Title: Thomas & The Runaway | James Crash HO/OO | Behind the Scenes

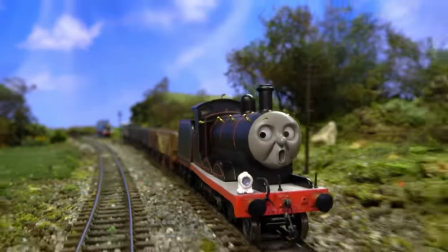(4:06)
I had showed a draft of this video to my friends while I was filming, and after some feedback from Brendan and Lucas, I approached the new shots with extra intention.
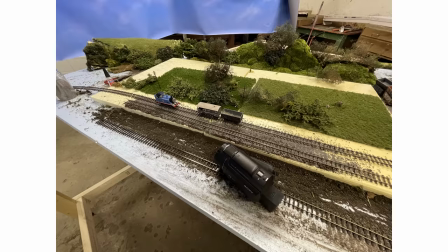(4:14)
I built a set specifically for tracking shots, with the tracks elevated on the edge of the board so I could get up close.
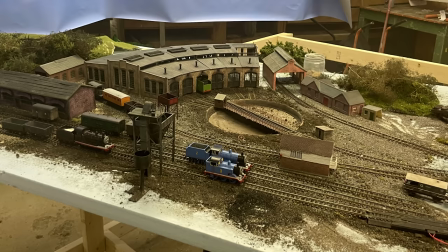(4:22)
The Tidmouth scene was after this, and I applied a similar strategy, having the characters positioned on the edge of the set.
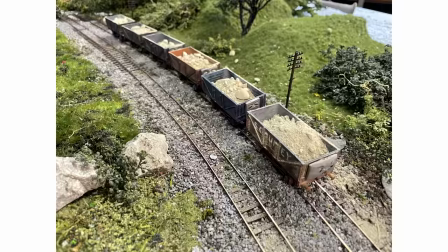(4:28)
As you can see, I didn't always have the full ensemble going at the same time. James' full train wasn't crazy long, but it took up most of the set.
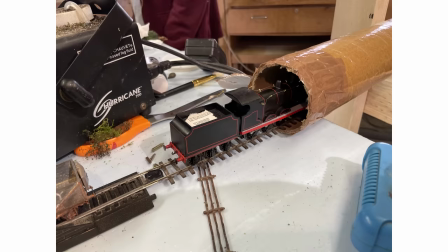(4:36)
It required some innovation to get him and his train to go off-screen. James' crash was complicated for a couple of reasons.
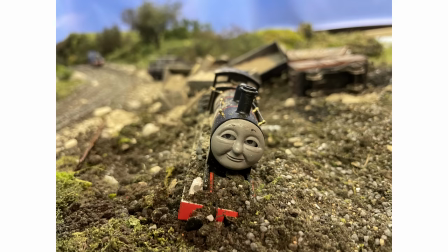(4:44)
I didn't want to use the 3D printed running board since the resin would certainly not withstand the carnage, so I swapped that with one from Busy B. James.
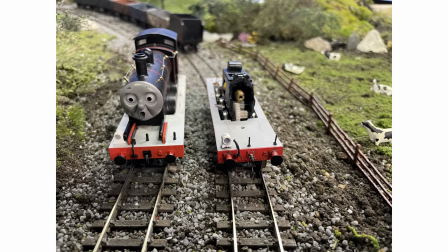(4:52)
I didn't cut off the smoke box supports though, and you can kinda tell. But for casual viewing, I don't think it's too unforgivable.
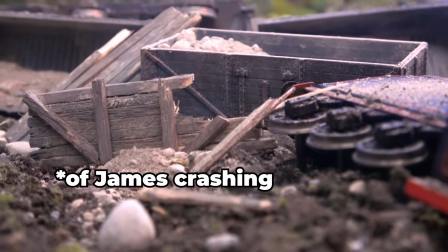(5:01)
It was also complicated because every shot meant I had to set up the crash again and again.
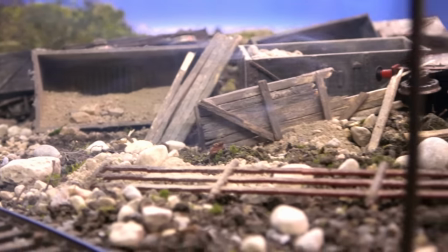(5:06)
The trucks, James, and even the ground. I put down a layer of dirt under the ground cover so that the impact felt more realistic.
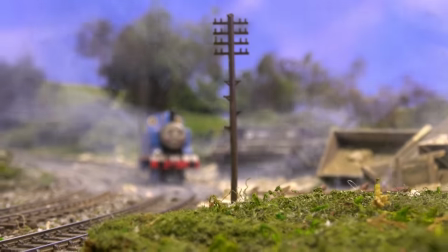(5:14)
I'm always learning something new anytime I try a challenging scene like this one. Watching it back, I can also see things I'd like to do better on the next video.
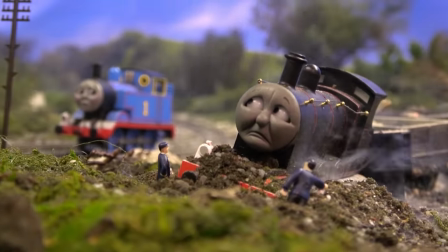(5:22)
The positive response from you guys was so appreciated, and it's a big part of what makes doing this fun.
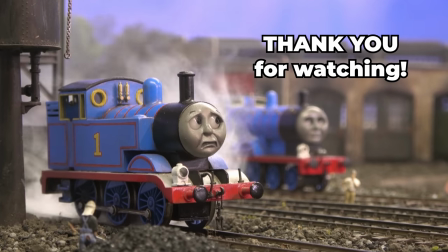(5:28)
Thank you so much for watching this video, and I'll see you in the next one.